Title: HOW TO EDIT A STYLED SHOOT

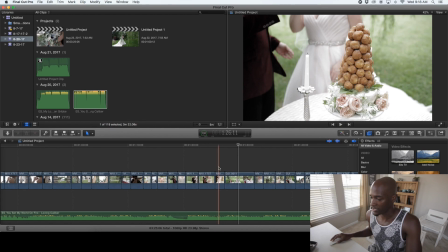You can definitely tell the difference between my 70D and my Osmo here,
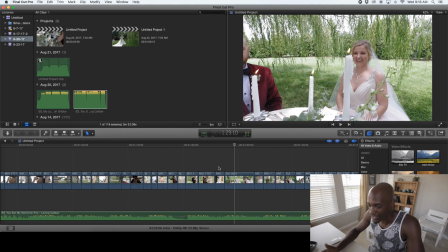and I don't know if I like it or not.
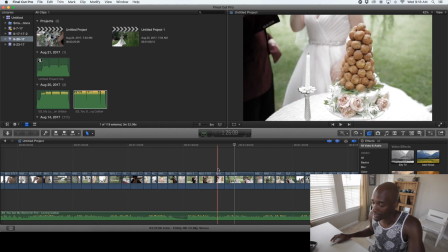I'm not sure. I like the 70D and the feel and of it.
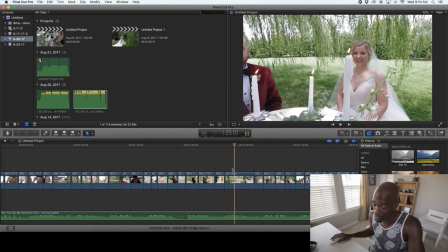I just think I need to get rid of the Osmo and add in a different, maybe the Zhiyun crane or something.
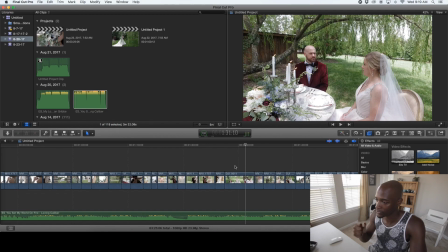So this is a shot. I love doing the I love using the stabilizer to add a different dynamic,
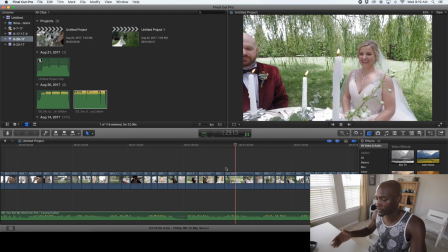so we're not sliding all the time or using handheld all the time.
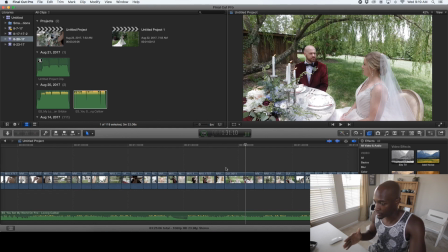The Steadicam gives a nice breakup of those shots, so I like to add the Steadicam in whenever I can.
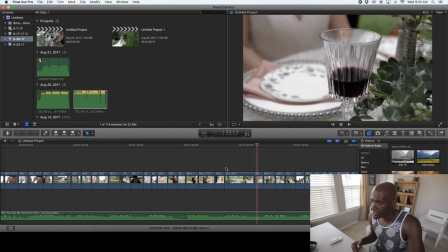So Steadicam shot into a sliding shot,
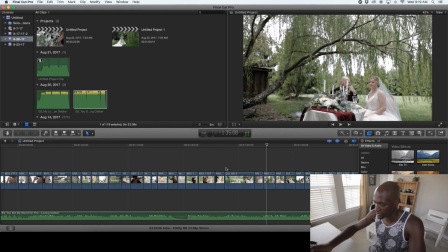and again I'm playing with the dynamic of going tight shots, medium shots, wide shots.
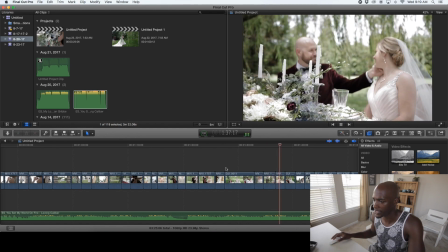Wide shot here, medium shot here, and a Steadicam shot.
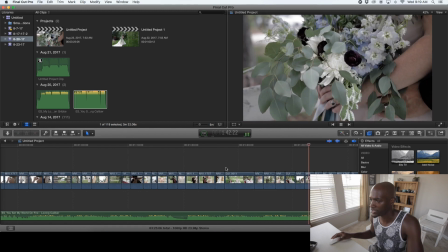So here we go, a wide shot, tight shot, flowers, and Steadicam.
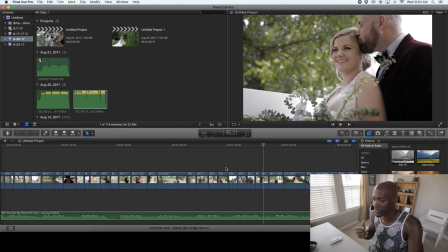And it's really about putting a pattern of clips together to make the video interesting and appealing.
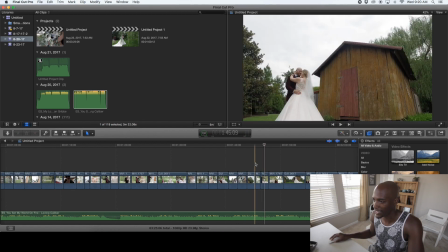I don't particularly like this shot that much here because I'm
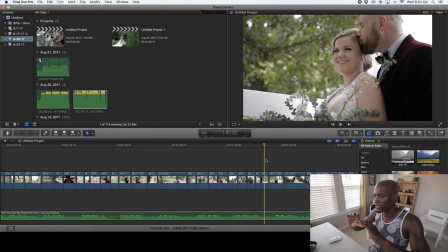somewhat below them and it's not a very flattering position, but I think it looks pretty good.
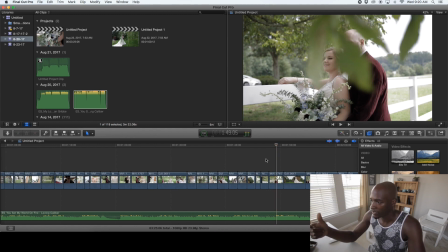And here is like, it was one of my favorite shots of the, well, we had tree branches there and we had the fence line, and I'm just shooting behind the tree branch and kind of getting that to be the motion in my shot. That shot is pretty still,
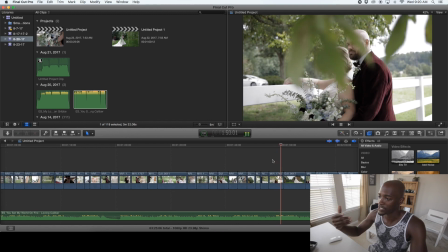but the motion of the leaves actually gives it some motion there and make it interesting.
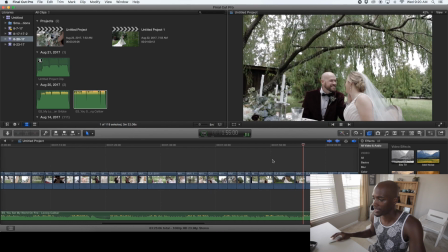Steadicam shot here, and we go back to a medium shot.
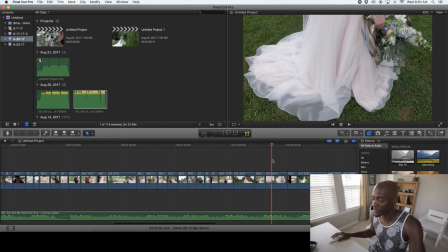And this is one of my favorite shots too.
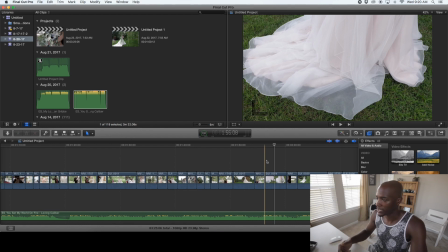I took the DJI Osmo and I kind of pointed it down towards her dress,
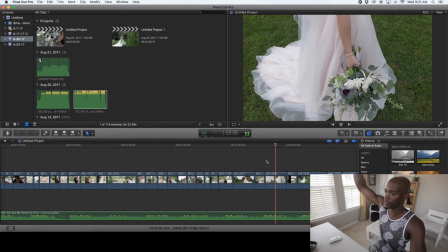and basically what I did was I just pulled it up as I walked around her, and it kind of revealed the dress a little bit. And I thought that was pretty cool,
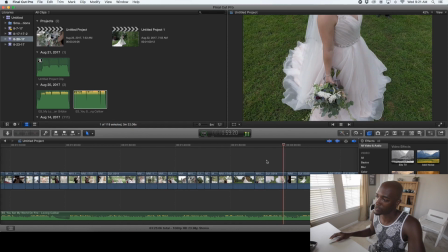and I may do that type of shot more often. That was I just tried it and it worked out.
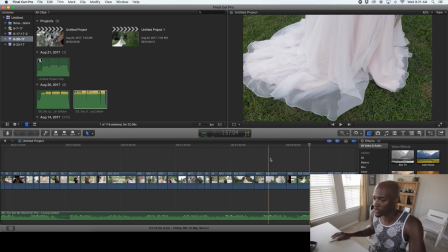So here we're showing a little bit more of like normally if I was to give a wedding video, I would not show the photographer.
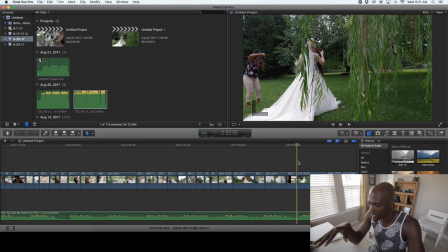Like that's like a no for me. But I'm showing the photographer here because this video is more about promoting the people who are putting this whole thing on.
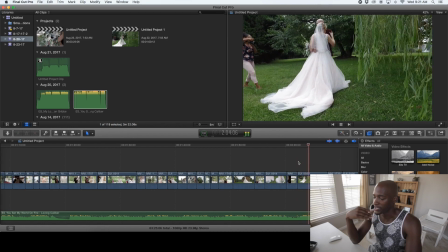So have my wife there taking pictures. Just try to get some of, you got the planners in the background.
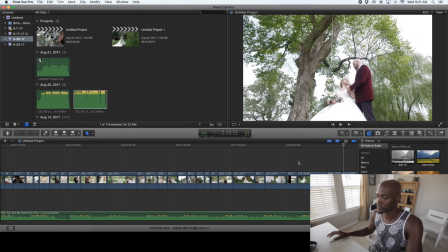Usually I wouldn't put that in a wedding video. Here's a favorite shot of mine.
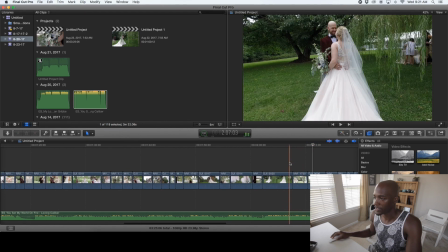Well, I like this shot too. So this is on the 70D.
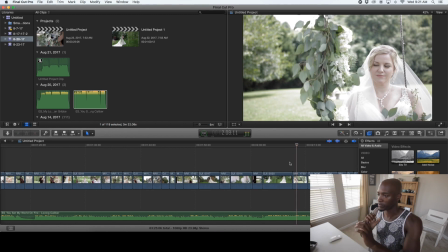I'm zoomed in pretty good here. Trying to blow the background out, as far as trying to blur the background out, get that depth of field, because you have that huge field behind her. She's sitting in a swing, and I'm just sliding and trying to keep that focus on her face.
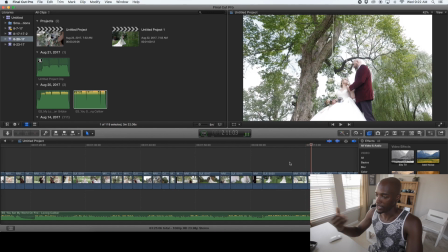And I thought that came out pretty good. And this shot is the DJI Osmo. Turn the camera up, and I have it all the way down to the ground, and I'm just rotating. I'm rotating around them as they swing and talk in that chair.
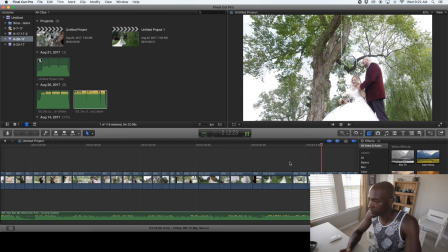I think it looks pretty cool.
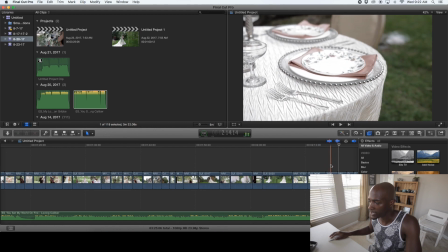Detail shots, just showing some of the plates and things that the planner was using, and also showing off the rental company who actually supplied some of these plates and things.
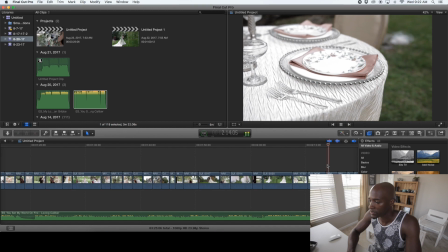So it's always important to include these people in there.